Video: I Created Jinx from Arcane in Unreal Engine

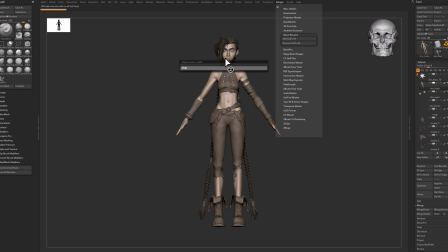500s
Once I finished the sculpt, I just needed to rename my subtools and prepare them for export. Now, let's start texturing Jinx in Substance Painter. I show you how I set up a smart material for the initial look.
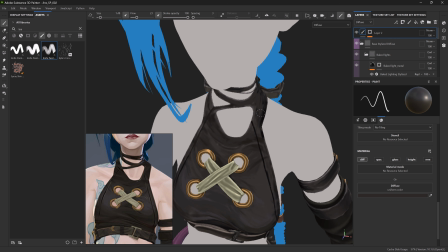511s
Focus only on the diffuse channel for that painted style.
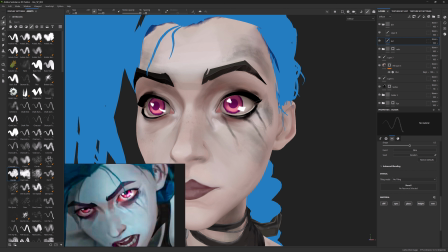515s
Once the base is down, I guide you through my hand painted and all details to make the hair textures really stand out.
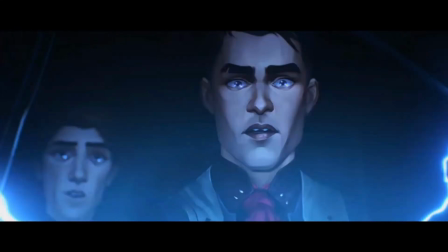520s
But before jumping in Painter, I need to jump back into Arcane and analyze what's going on with the lights and shadows.
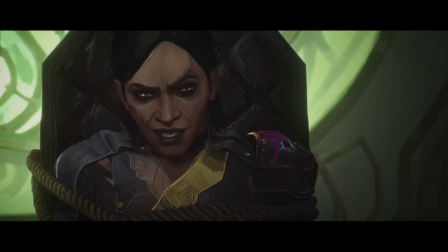526s
Let's pause the video just for a second. We can clearly see that we have two light sources. One coming from the window and another one coming from the ceiling, or at least is what we assume by checking how the bright areas and shadows are casted on Zbrusha.
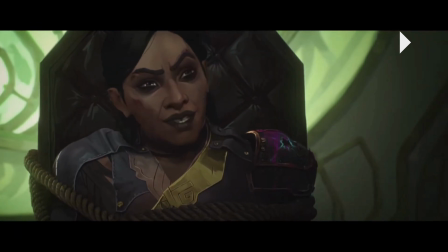541s
Alright, let's play it again. Okay, let's just stop it right there.
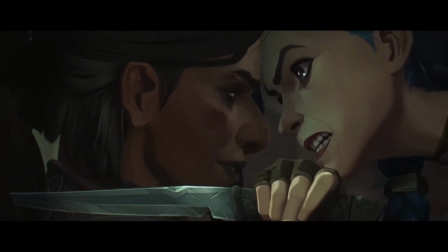547s
Let's check what's going on. If you see, you can tell that both heads are next to each other and both are perfectly lit. That doesn't make any sense. If we consider from where the lights were coming from, Zbrusha should project her shadows on top of Jinx's face,
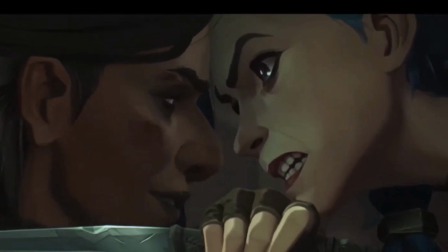562s
which should make Jinx look darker on the shot. But rather than look darker, they both look brighter on the face.
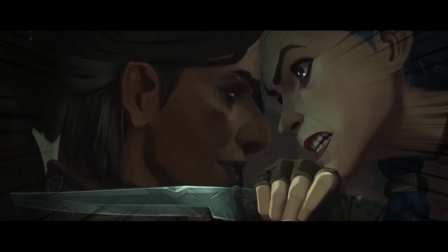569s
Guess why? Arcane shadows and highlights are hand painted. On the other hand, even though the shadows and the highlights are painted, they do still use some major light sources to lead the characters in some areas, like for example, the fingers in this case.
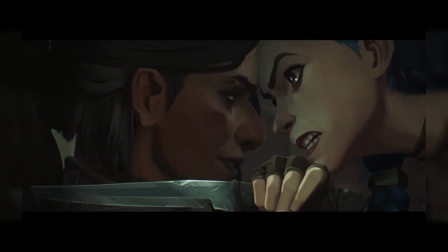587s
So much storytelling happening in each frame. It's like every shot is a piece of art.
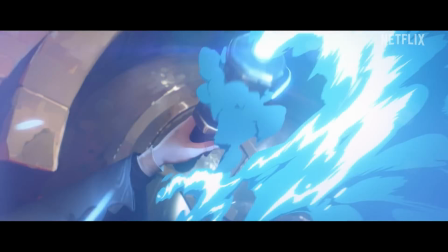593s
Arcane is so well crafted, artistically speaking, and I could conclude they recreate the scene,
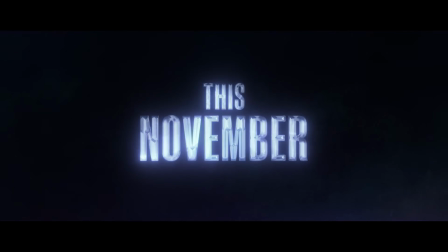599s
lights, and more surprisingly the textures according to the camera shot.
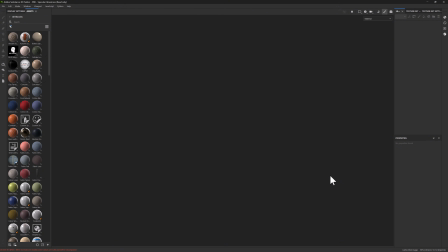605s
Once in Substance Painter, we will select any PBR template, since I won't be using any other channel but the diffuse one.
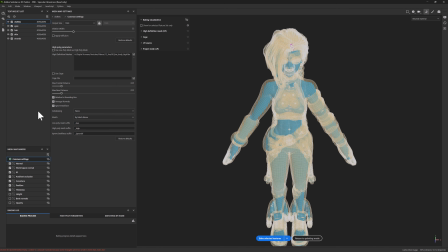611s
Also, I will disable the UV tile workflow, so I can export each set separately. I will start by baking the cloth elements. We'll extract as many maps as possible.
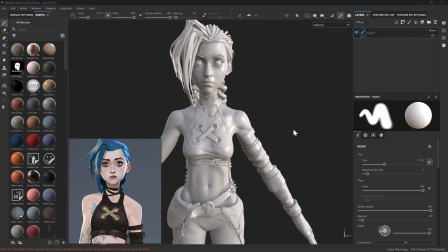621s
Now I will show you how I will set up the base material for all the elements in this character.
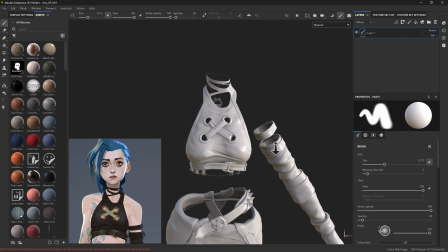626s
The goal here is to get a smart material that gets as close as possible to the concept without any painting, so I can have a better base to start from.
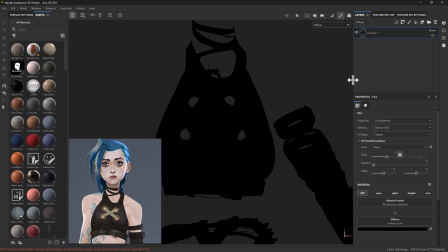634s
I will start by creating a white fill layer with a light generator applied on it.
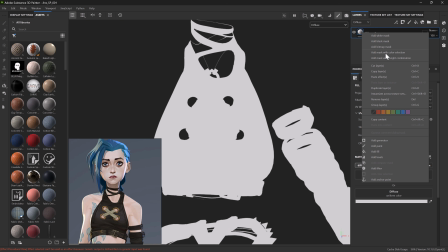639s
This generator will allow me to get the baked shadows already on the diffuse channel, so I will be playing with it and get it on the frontal area.
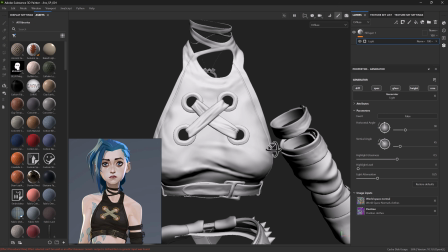647s
Here, just use your observation and your artistic skills to find out what is the right parameters.
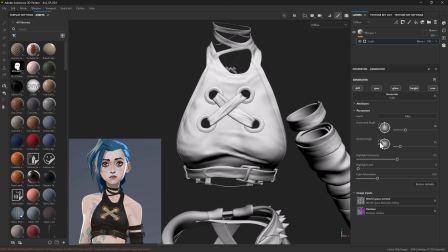653s
The only thing you need to consider is how high you want the light coming from.
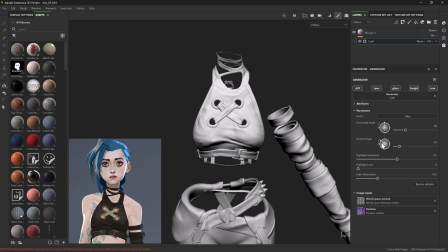656s
So I just adjusted the vertical angle to what I thought it was appropriate in terms of cast shadows.
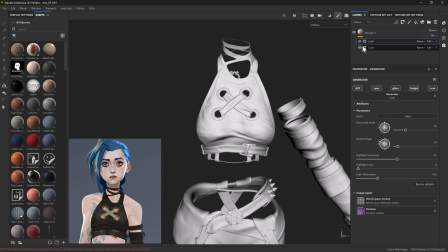663s
Then, I duplicated the generator, so I could reuse it for the back of the character.
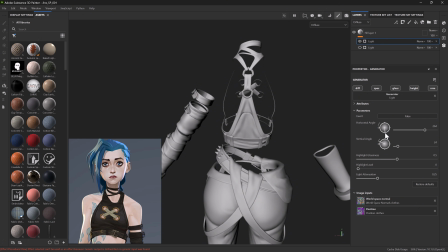669s
This way, I can save time during the process. If I set it to screen mode, it will be added to the previous one.
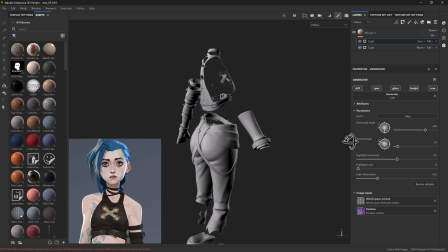676s
I will repeat the same process for each side of the character.
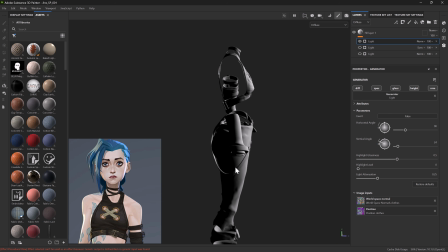679s
The best way to know if those are working correctly is by isolating each of them and set them to screen mode lately. So at this stage, just make sure that you have your initial generator set up and just play with the blend and try also to play with
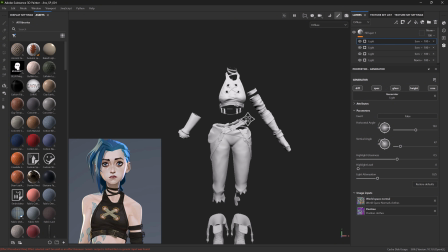696s
the source and its intensity and find out what is the right level across each other to try to get the best initial look.
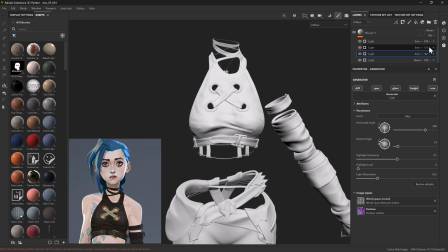705s
You're going to find out that if you keep all of them across with the same intensity, it's not gonna work.
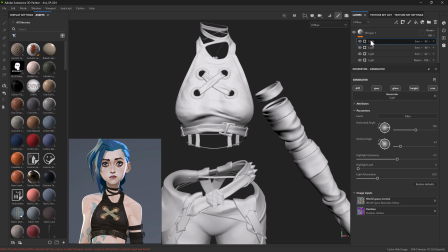710s
So make sure that you play with intensity and try to balance each other. After that, I like to add a blur slope filter. This filter will break the shades from the baked light and will make them look more hand-painted.
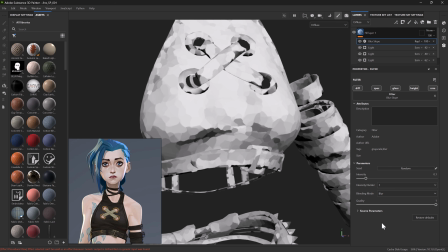723s
If you set the blending mode to max and increase the intensity, you can get even better results. The blur slope filter is a filter that I tend to use quite a lot in all my texturing process, not only for Analize.
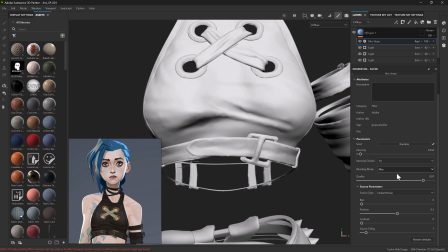738s
It can give a whole bunch of different subtleties on the texture that can improve quite a lot your characters.
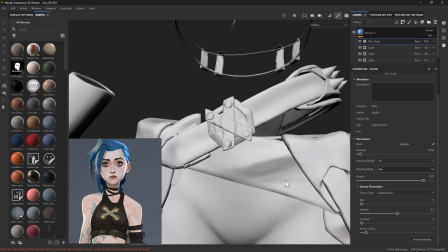744s
So just be mindful and try to use it whenever you feel it's needed.